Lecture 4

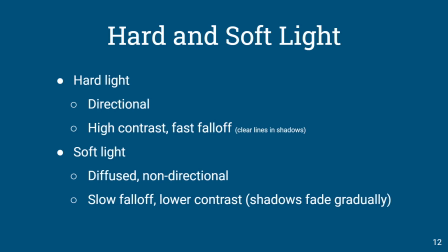(4:10)
so we have different kinds uh degrees of light we have a hard light which is directional it has high contrast and fast fall off which gives a clear line in shadows we also have soft light so it's diffused that is the light is going through some source to kind of scatter it and
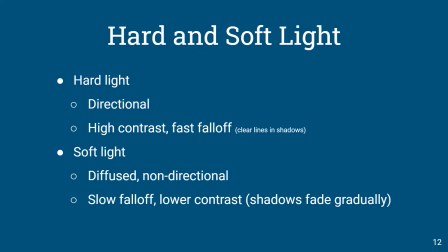(4:29)
not make it so directional not like a spotlight but kind of a soft flowy kind of light we'll look at some examples and in this there's the the contrast is um
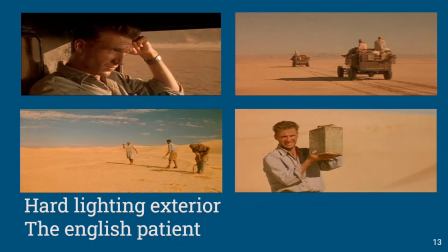(4:42)
is a little lower so we can see here uh hard lighting in an exterior this is kind of more like i was saying that high noon look so we have some very clearly defined hard um shadows kind of seen throughout and seems very directional where it's coming from.
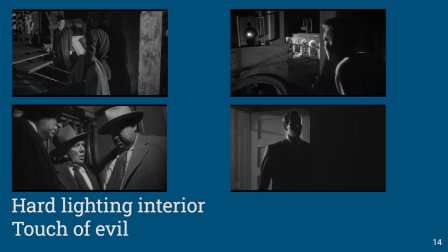(5:03)
Film Noir had this convention of using light in a certain way. We'll kind of get more on it, but you can see this very hard, very defined light with very clear shadow and a lot of contrast.
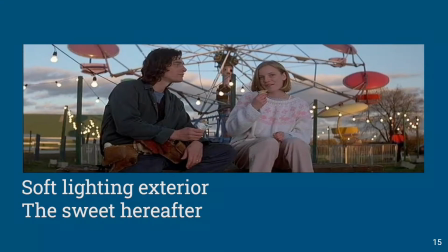(5:18)
So soft lighting is just the opposite. it just feels soft it feels like what it says um we see this again that's why we kind of like sunset it creates this very nice soft light where light from the sun is hitting the atmosphere in such a way as it creates this golden hour
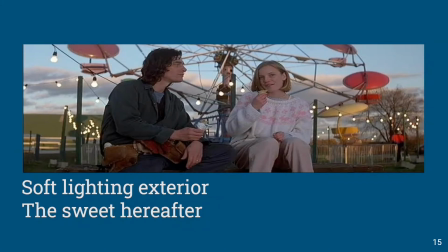(5:36)
as they call it um in the film industry magic hour golden hour because those shadows are almost in a sense non-existence that light is really scattered and dispersed.
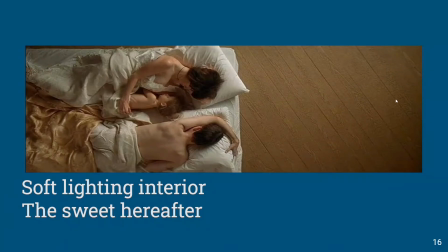(5:47)
We can kind of see two here. See how the shadow just kind of slowly blends away into darkness. It's not very hard lighting. It's a very nice, soft lighting.
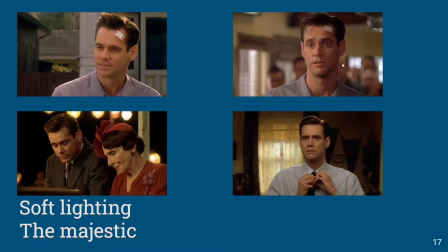(6:02)
See here again, these shadows are very, a little bit more gradual than we'd see, you know, with hard lighting. So very, very soft, very polished.
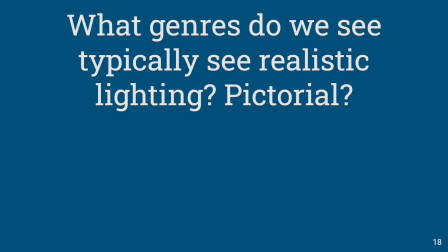(6:14)
um so what type of genres do we typically see these in well probably most of them have all of them um but specifically
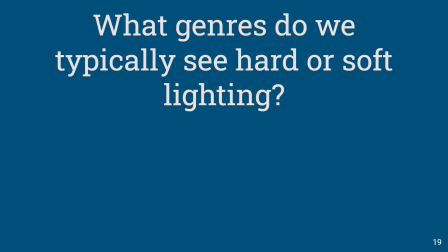(6:23)
hard or soft lighting when we see take a minute think about that which which of where do you see a lot of high contrast in shadows versus soft contrast in shadows um certainly uh horror film um has very hard
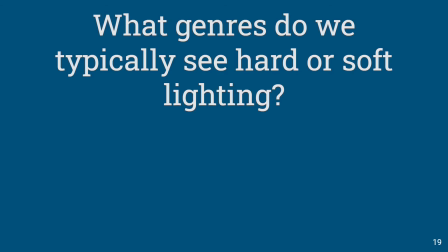(6:39)
very dark um shadows kind of kind of seen throughout soft we kind of see that more comedies romance things like that it just adds the overall softness of what's
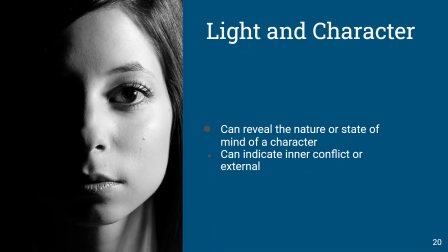(6:51)
going on um so light and character can reveal the nature or state of mind of a character. It can indicate inner conflict or external conflict. We can see how in this picture, this light is almost cut our character in half.
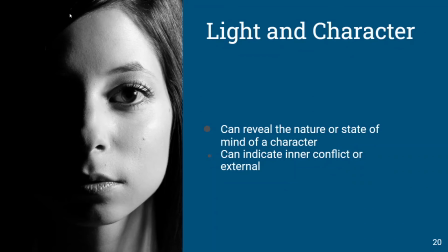(7:09)
So we kind of have this duality going on, especially in this case, if the eye, one of the eyes is darkened, so we're only getting half of the full picture. Lighting can glamorize somebody.
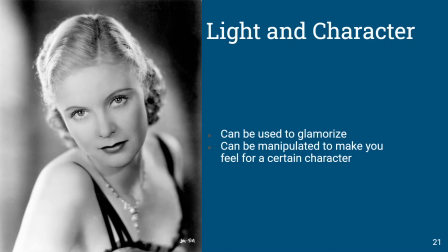(7:24)
Older films, 30s, 40s, 50s, early 60s, the starlet was always shot just slightly out of focus to give this really soft look to. But the way that the light is hitting the actress here,
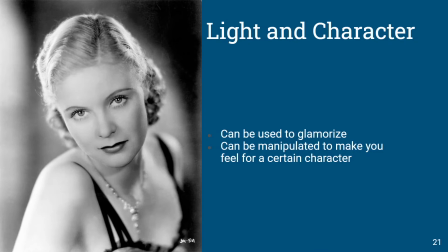(7:41)
we can see that it's sort of glamorizing and accentuating the cheeks and really framing her nicely in this way. And in that sense, the light adds to the character in the way that we feel about her.
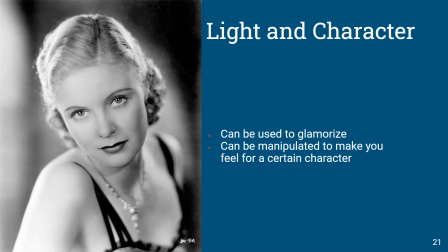(7:58)
That lighting can change, obviously, and it can, you know, manipulate and warp our opinion scene by scene. But certainly it can add to the glamorization or deglamorization, as it were, given the needs of a scene.